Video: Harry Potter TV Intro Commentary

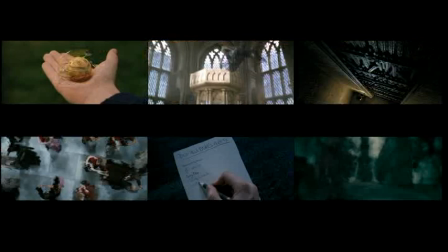Hello, Potter fans, this is Jordicar, and welcome to the commentary for my Harry Potter TV intro series. In celebration of the release of the final film, Deathly Hallows Part 2,
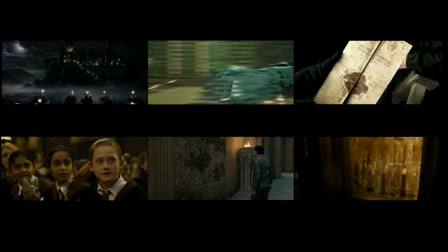I decided I'd record a commentary discussing what have become some of my most popular videos, certainly the ones that have brought me the most subscribers.
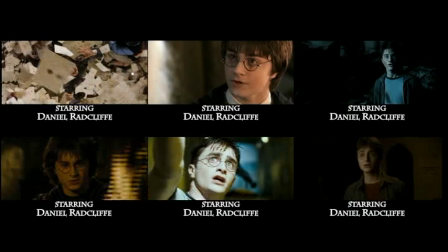My reasons for doing these are, well, I wanted some way to sharpen my edit skills, and I liked the Harry Potter series and wanted a way to show the love.
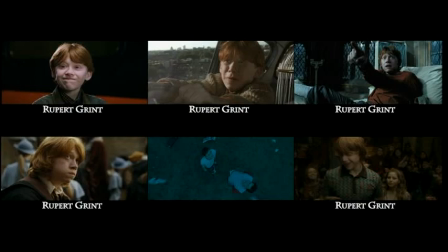I'd seen some other editors on YouTube taking TV shows like Smallville and others and cutting movie trailers out of them. which looked like fun,
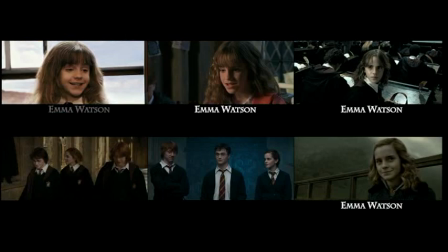and I thought, why not do the opposite, cut a movie to look like a show? So that's where these came in.
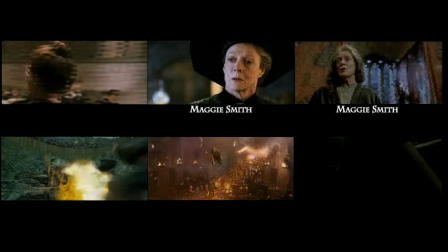The idea of turning the books into a TV show instead of movies was certainly intriguing, mainly because you can include more material in a TV show than a movie,
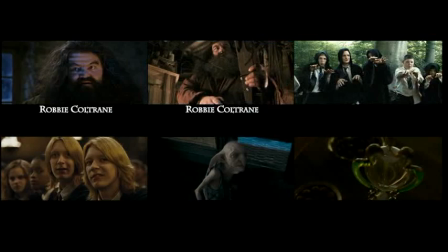and one of the recurring sticking points for the fandom is how much material the movies remove in order to be manageable lengths.
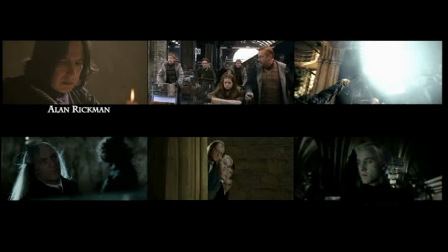A few of the existing TV shows that took as inspiration were Buffy the Vampire Slayer and Friends, which both show the name of the actor with several rapid shots of the main character, like you see in these.
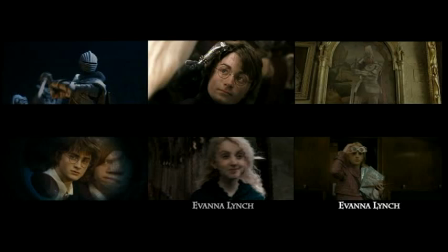Picking the music was a tricky thing.
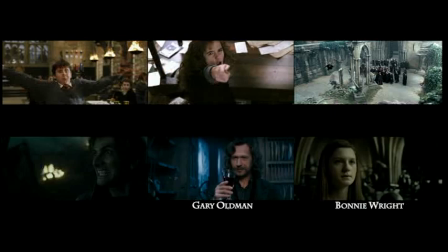I thought about using some kind of exclusive piece of trailer music for which there's a decent selection, and I also considered using some current pop or rock song, as some shows do, like on the CW.
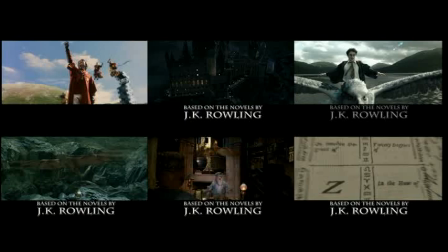I settled on this piece, which is the prologue track, the first track from Steven Spielberg's Hook soundtrack, composed by John Williams.
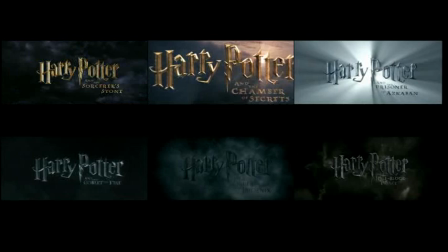I decided it would fit, as it was the right tone for Harry Potter, and the first three movies have similar-sounding John Williams scores, so there would be, let's call it, a thematic consistency. Also, the track was a convenient 90 seconds, so I wouldn't have to manipulate it to make it fit.
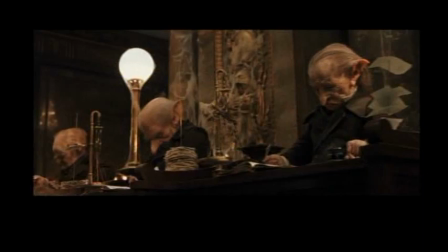So, The Sorcerer's Stone. Working on the first intro was all about establishing a pattern that I could follow for the others.
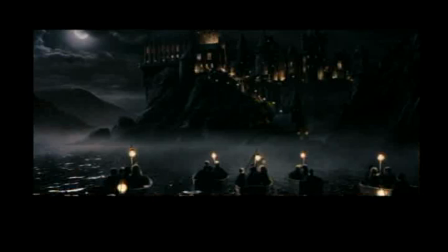Every intro has two shots of the title, one at the beginning and one at the end. The first one is always the one from the movie's trailer, and the second is always from the actual movie.
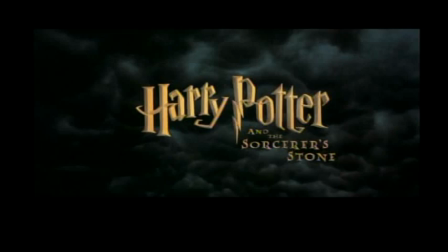Picking out all the close-ups is generally the first thing I do after I've captured all the footage.
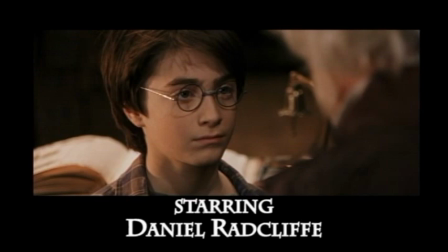When selecting the three close-ups of the actors, it's important to find the right variety, different angles, different lighting, different costumes, etc.
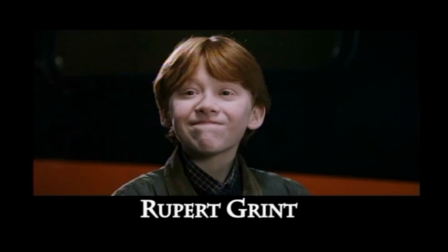God, those kids used to be so tiny. You'll notice each time after Hermione's close-ups, there's a shot of the three kids all together every single time.
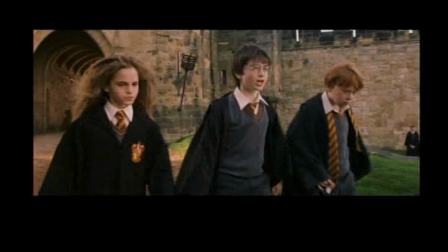Also, each intro would have some kind of special appearance near the end for a particular cast member who isn't a regular,
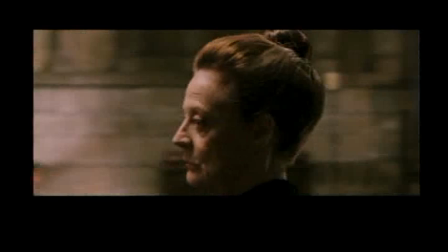but is prominent enough in this volume to get some kind of recognition.
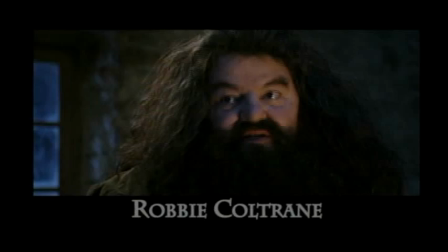I got the special appearance line from the intros of Gilmore Girls, where they say special appearance by Edward Herman, even though he's technically a regular.
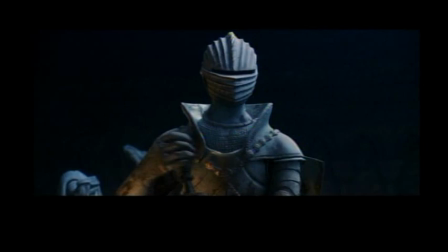The Dursleys get to be our special guests here since they have more screen time in this movie, and I'm pretty sure more page time in the book than anywhere else in the series,
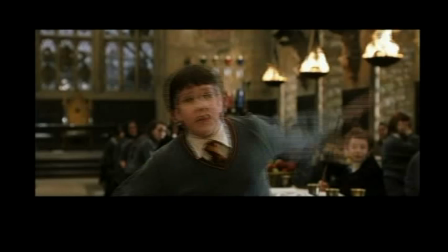and I figured we'd see them in enough episodes of the first season that it'd be fine to have them here.
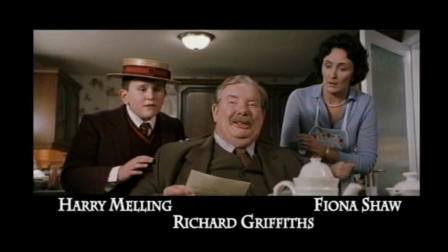Many, many comments had users arguing over the title, and how it's Sorcerer's Stone in America,
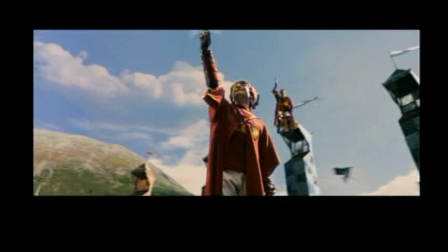and Philosopher's Stone everywhere else, and why that is, and aren't we dumb in America, whatever.
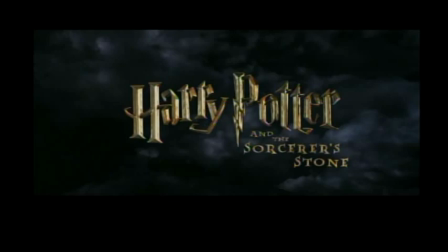I used Sorcerers because that's how it is in my Region 1 DVD, and there's nothing more to it than that for me. it chamber of secrets i was literally so juiced up from working on the first intro that i spent the next two days working on the
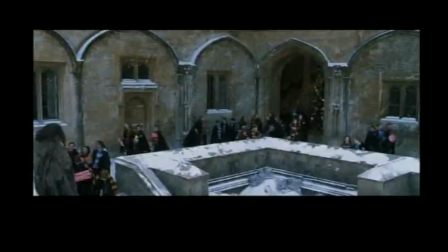season two intro until it was done that included capturing the footage editing it rendering it all and posting it it was pretty much all i did for two
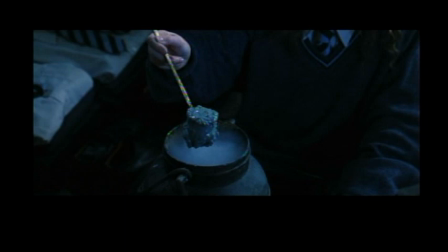days but it was a lot of fun i just couldn't stop chamber secrets is the longest film and it comes from the
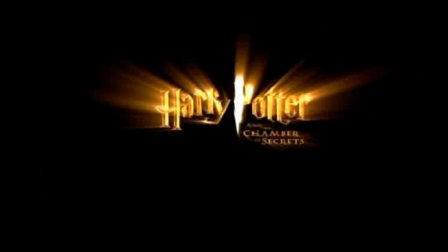second shortest book if you fold the deleted scenes back in you've probably got about 90 percent of what's in the book there on screen.
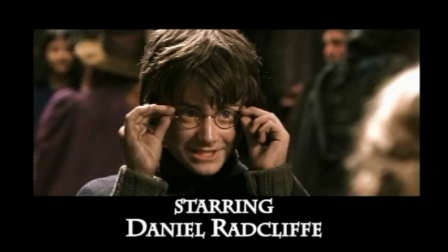For people who judge the movies just on how closely they follow the books, that's lovely,
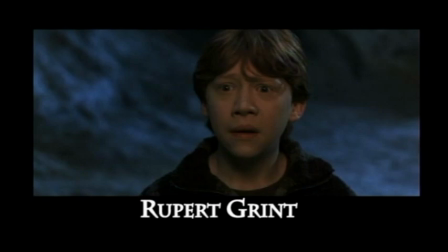but when it comes to grading the films in terms of sheer quality, film two tends to rank near the bottom for a lot of people for exactly those reasons,
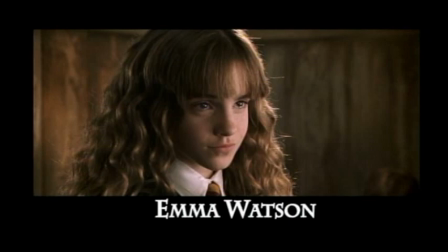being slavishly adapted, overly long, plotting, etc. Chamber of Secrets is still my favorite of all the intros for a few reasons.
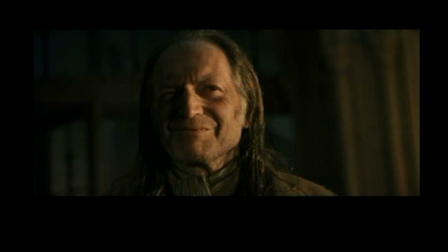It sums up a lot of the things I wanted to do with this project, mainly with folding the deleted scenes back in.
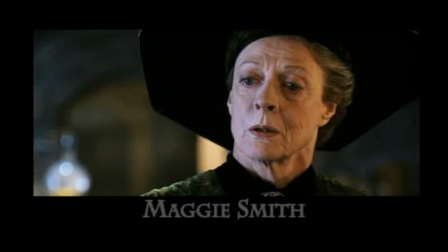There are nine deleted scenes on display in this intro more than any other time, which is another reason I like it, because there's a sense of expansion from what they were able to put in the movie.
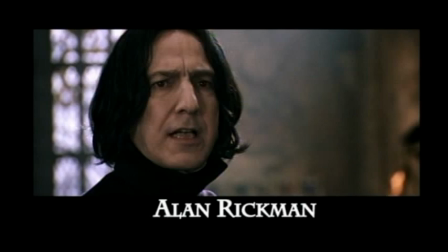I really got the hang of matching the action to the rhythm of the music. I'm very proud of the shot right in the middle, where Harry dodges a bludger in perfect time with the music.
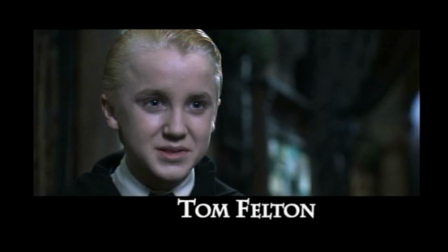I'm also very proud of Tom Felton's three shots. I'm pretty sure I picked out just the right shots where he looks the most evil.